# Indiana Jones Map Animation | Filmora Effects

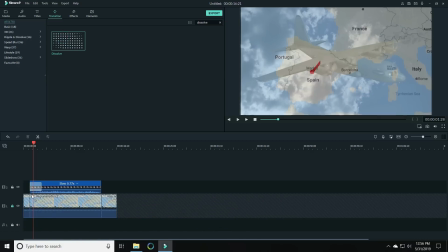491s
Let's bring our dissolve down onto our plane footage at the very beginning and shrink it down.
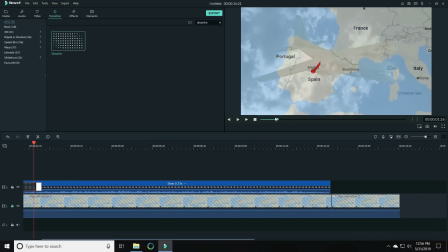497s
We just need it to be a little shorter, so that when that plane comes in, it comes in smoothly.
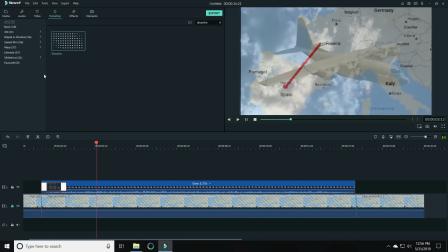504s
There we go. Now we want to do the same thing at the end as well. Let's put a dissolve transition at the end of the plane footage, so where it disappears smoothly as well.
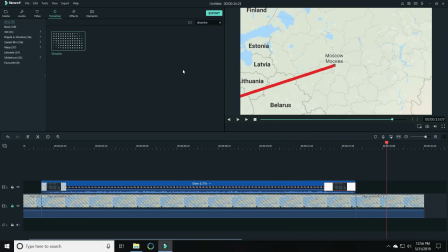514s
Very nice. Now there's a few things you can do to really make this effect pop.
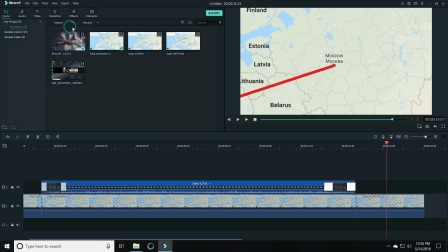518s
One of the things I did was I brought in some music that felt like that Indiana Jones soundtrack music.
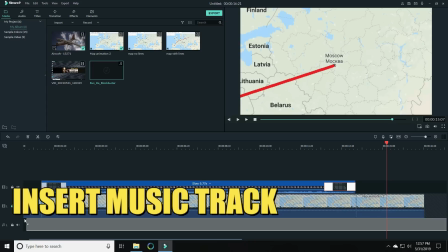525s
That seemed to have that blockbuster sound effect to it. It was that music track that sounded very heroic.
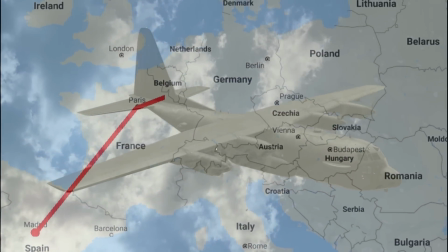531s
And I just dropped that underneath. But you can play around any way you want, just to tweak it and get it to look more like you think it should look.
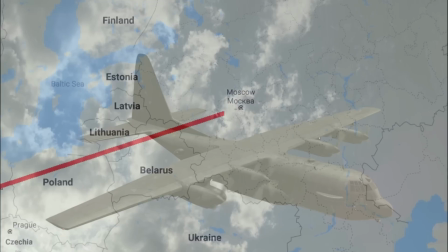538s
I ended up putting a warm film LUT on the plane footage that gave it a little bit of an effect. Whatever helps tweak it to give it that overall look that you're going for.
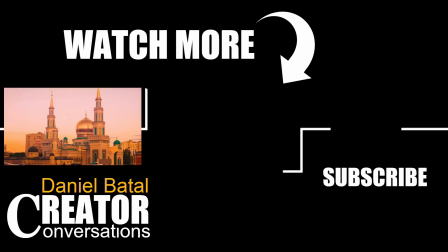547s
If you have any questions, be sure to hit me up in the comments below.
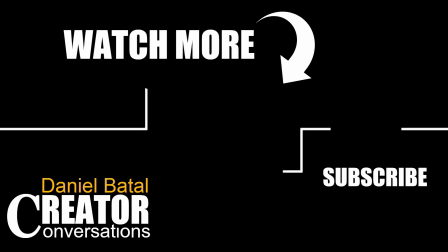552s
Peace.